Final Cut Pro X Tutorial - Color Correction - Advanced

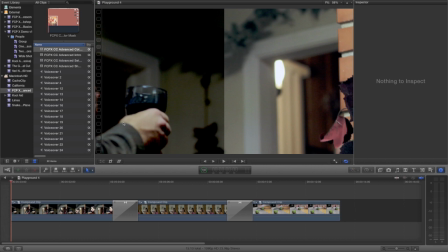0:07 Hello. In the previous tutorial video, we learned how to use Final Cut Pro 10's color correction tools to adjust the exposure,
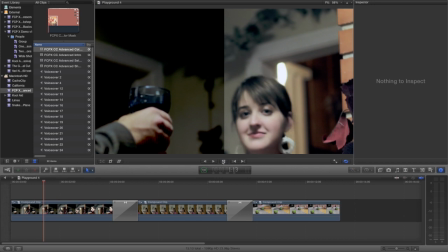0:14 dynamic range, and white balance of your entire image.
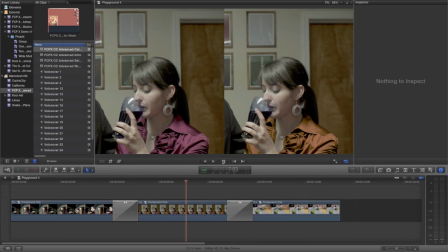0:17 In this video, we'll move beyond manipulating color to accurately reproduce what was shot and begin using color creatively to draw attention to our subjects.
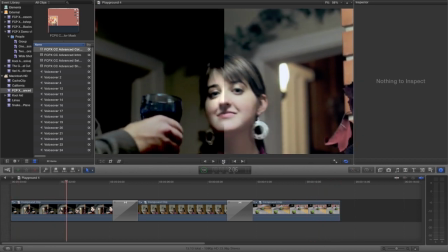0:26 Rather than apply changes to the entire image, we'll be using what are called masks. Masks allow us to choose specific parts of our image to apply color corrections to.
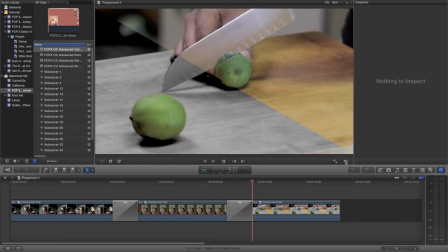0:35 Final Cut Pro 10 has two powerful masking tools that we'll be using to do this, the Color Mask and the Shape Mask.
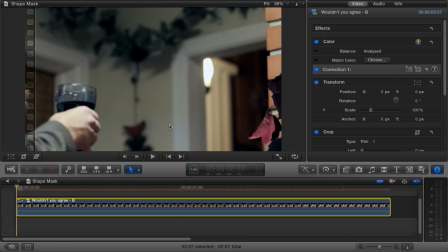0:46 Shape masks allow us to select just a portion of our image to apply a correction to, using geometrical shapes like circles, ovals, and squares. A common use of a shape mask is to create a vignette, which for those of you who aren't familiar, is basically when an image is brighter in the middle, but gets darker as you get close to the edges.
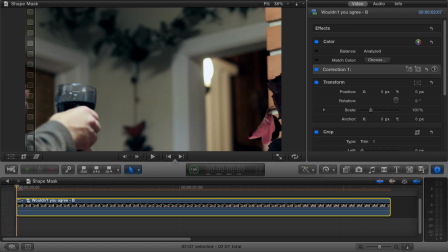1:05 I'll show you what I mean. So watch this clip.
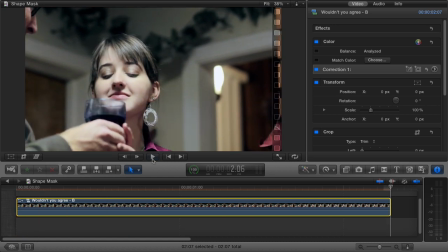1:08 The girl is the subject of this shot, so I wanted to try and make her pop more by using a vignette to bring her face out from the background.
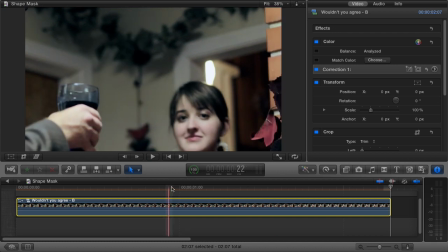1:16 So I'll park my playhead in the timeline around here, since she's fully in frame. In the inspector, next to color, click on the rainbow colored plus icon. Under our primary color correction, or correction 1, we now have correction 2.
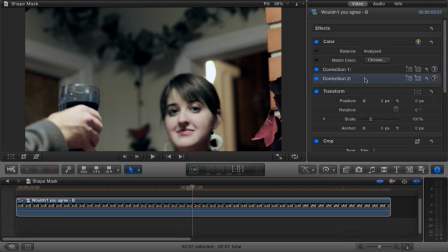1:31 There are two icons next to correction 2. Click on the icon with the circle. Shape mask 1 will show up under our correction, indicating that we'll be correcting with a shape mask. You'll see the shape mask in the viewer. Now, listen carefully, because I'm going to explain what each part of the shape mask does.
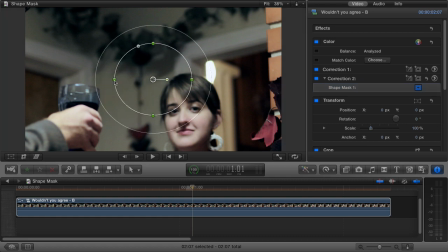1:48 Dragging these four green dots around changes the size and the shape of our shape mask. Dragging this clear dot next to the four green dots changes the shape of our mask from a circle to a square.
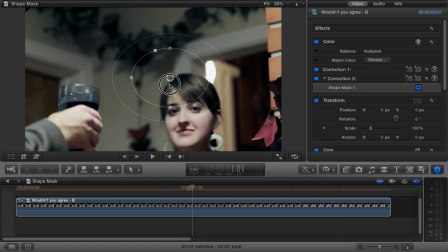2:01 Dragging the center dot lets us move our shape mask around the image. Dragging this dot that's connected to the center dot lets us rotate the mask. Dragging this outer circle lets us control how much of our shape mask will fall off as we get further from the center of the mask. Essentially, inside the smaller circle, our correction is applied 100%.
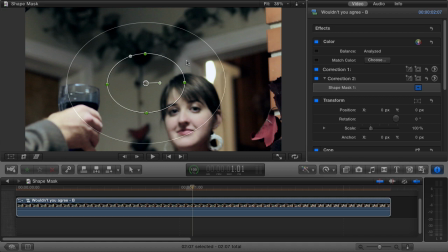2:21 But in the area between the smaller circle and the bigger circle, the correction is applied less and less the further we go out. Outside of the bigger circle, no correction is applied. So again, these four green dots control the size and the shape of our mask.
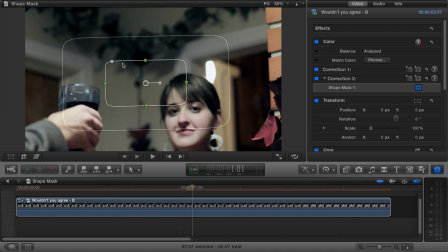2:36 This dot changes the shape of our mask from a circle to a square. The center dot lets us move our mask around our image. The dot connected to the center dot lets us rotate our mask. The outer circle controls how much fall off our mask has. If this seems like a bit much, don't worry. You'll get really used to these controls the more that you use them.
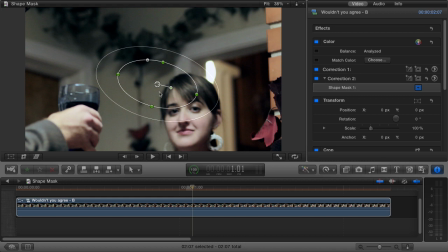2:56 So, now that we know how masks work, let's center the mask on her face. And we'll adjust the size, shape, and rotation so that the center of her face is inside the inner circle.
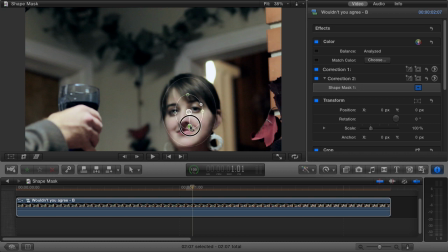3:09 We'll adjust the size of the outer circle because we want there to be some fall off from the center of her face to the edges, so that way it'll look more natural. Also because we don't want our correction to go outside of her face and spill over against the background.
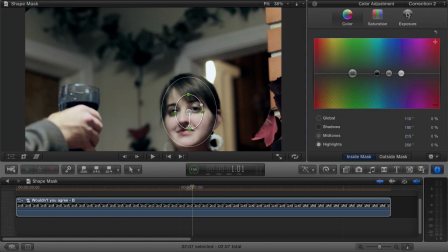3:22 So now, click on the right pointing arrow next to correction 2. We'll jump over here to the exposure tab, and we'll bring the highlight slider up. Now, you wouldn't bring it up this high, but I'm going to really exaggerate this so you can see what I'm doing.
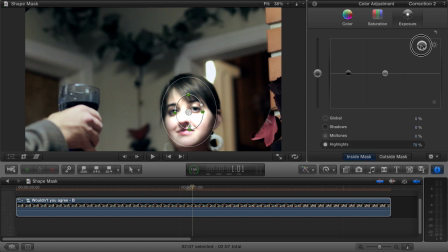3:35 So I'm going to drag the highlight slider all the way up, and you're going to see that I'm bringing up the highlights, but only in the center of her face. The rest of the image is unaffected. With that vignette, she really pops off the background now.
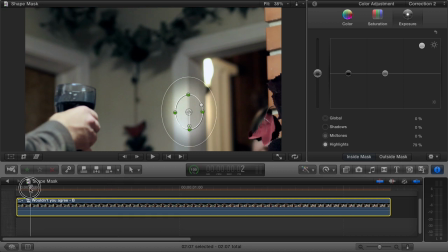3:48 Unfortunately, watch what happens when I play the clip back. The correction is just kind of floating there, and when it's not over her face, it looks really awkward. What we need is we need the mask to follow her around the frame. And we do this using what are called keyframes.
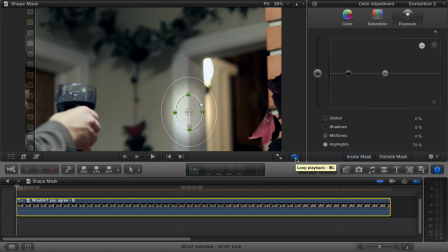4:08 Keyframes, which allow you to automate the changing of a parameter, like the position of a shape mask, could be a video tutorial all of their own.
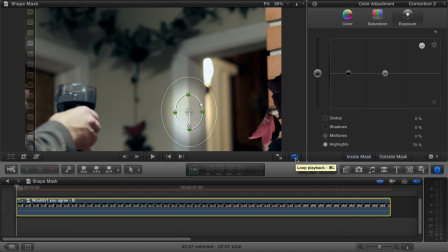4:15 But for the purposes of this tutorial, here's what you need to know. If we position our shape mask at the beginning of our clip and set a keyframe, and then jump to the end of our clip, move the shape mask, and set another keyframe, the shape mask will move from the first position to the other position smoothly in between the keyframes.
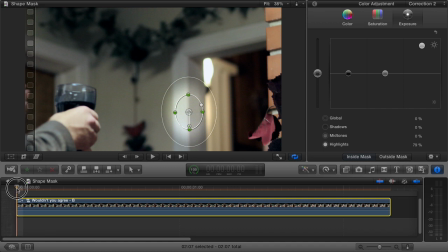4:34 It's probably easier to show you what I mean, actually. So let's take our playhead and go to the beginning of our clip. Click on this top left arrow to get back to the inspector. Now, we'll position our shape mask over where her face is going to be.
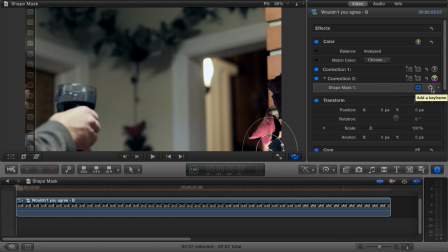4:49 Now in the inspector, next to shape mask 1, hover near the right side, and you're going to see a little diamond shape. Click on it and it turns yellow. That yellow diamond is how Final Cut Pro 10 tells us that we've made a keyframe.
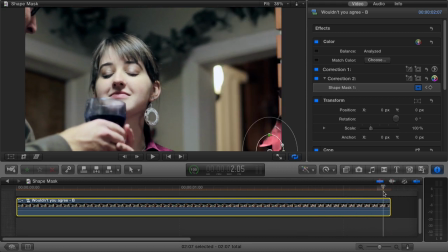5:03 Now, let's take our playhead and jump to the end of the clip. Reposition the shape mask. And now, look in the inspector. You'll see that yellow diamond. Final Cut Pro 10 automatically created a new keyframe for us. Because once we create one keyframe, Final Cut Pro 10 will automatically make all of our new keyframes for us every time that we move the shape mask.
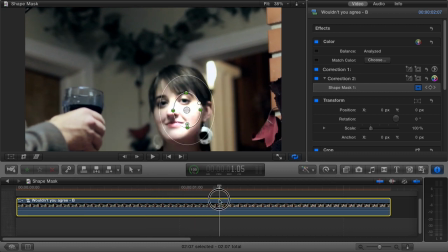5:23 So as we drag the playhead through the clip, you can see the shape mask smoothly move from one point to the other.
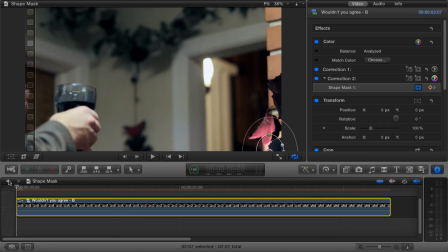5:30 It doesn't track her face perfectly, however, so we'll have to add some extra points to really smooth out the animation. We'll drag our playhead through, and when the mask isn't tracking right, we'll move it. Like here, I'll just jump ahead a few frames. It's not really tracking her well at this point, so I'm going to move the mask.
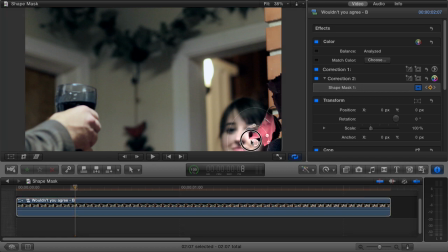5:46 You'll see that again in the inspector, this little yellow diamond means that Final Cut Pro 10 automatically added the keyframe for us.
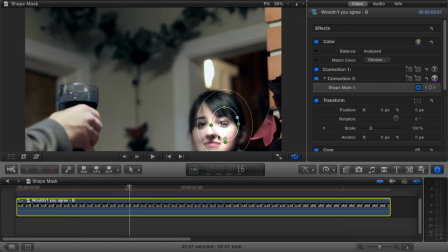5:53 Let's keep going. Here's another spot where it's not quite tracking right. So we'll move the mask. Final Cut Pro 10 will add a keyframe for us. As you can imagine, the more keyframes that you add, the smoother it'll track. Okay, so let's give this a quick scrub through from beginning to end. I'm just going to drag the playhead through, and let's watch the mask.
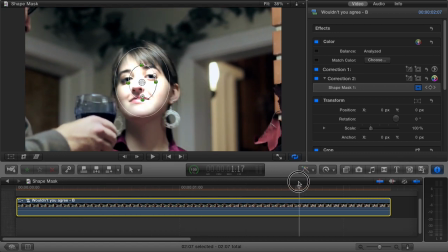6:14 Alright, it looks like it's tracking her face pretty well right now. So let's actually do a playthrough, and we'll do some before and after with our color correction.
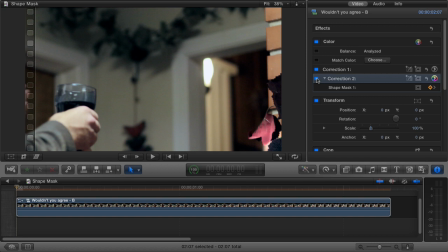6:21 And this little box next to correction 2, we'll click that to turn the correction on and off. So we'll click it to turn it off, and let's watch the clip without the correction applied. And this is the clip with the correction applied.
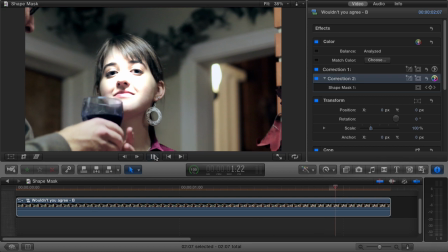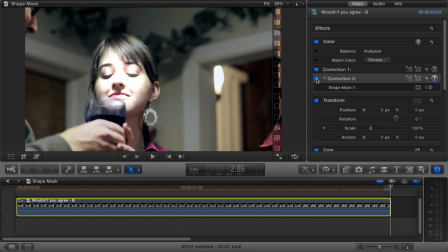6:44 Before, after. That extra brightness really brings out her face a lot. Okay, so there's one more thing I wanted to show you, and that's how to do a really dramatic vignette with really high contrast between our subject and our background.
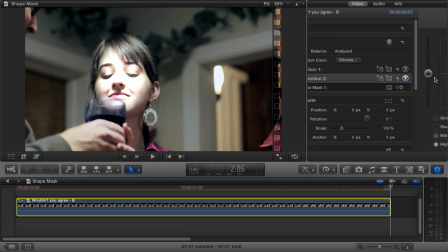6:59 So, click on the right-facing arrow next to Correction 2 again, and then open the Exposure tab. You see here at the bottom where it says Inside Mask and Outside Mask? And Inside Mask is currently highlighted? That means that the correction that we've applied is only applied to everything inside of the mask.
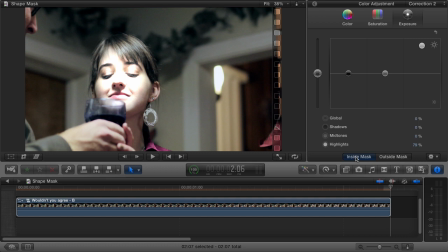7:16 But what would happen if we chose outside mask? Then any adjustments that we make will be applied to everything outside of the mask instead. Cool idea, right? So first, I'm going to click on outside mask. You'll see the controls reset because this is actually a separate correction from the inside mask correction.
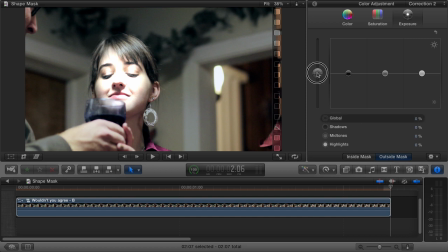7:34 So drag the global exposure slider down to really crush a lot of the background to black.
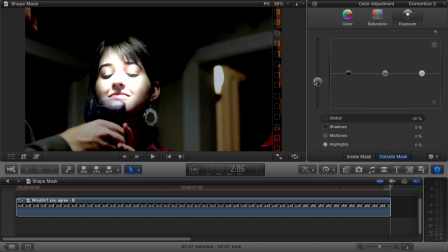7:39 See how much more dramatic that looks because of the extreme contrast? I'm going to click on Inside Mask to go back to the Inside Mask correction, and I'm going to bring those highlights down a bit so her face doesn't look so blown out, but it still has some pop. Then I'm going to go back to the Outside Mask correction because I think I've gone a little bit too dark, so I'm going to bring that up a little bit.
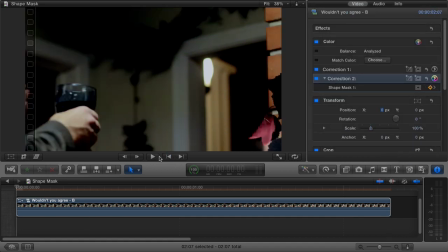7:59 That looks good. So now let's play the clip through, and we'll do some before and after.
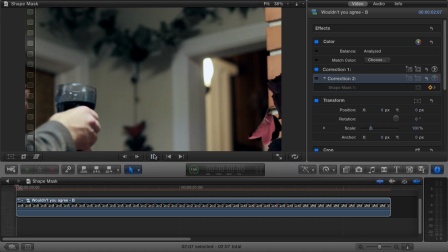8:05 Before. After.
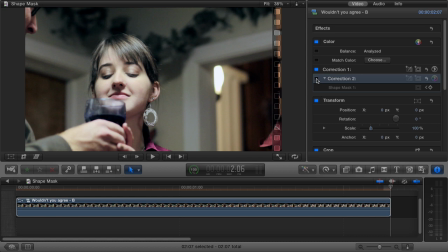8:15 Before. After. Good.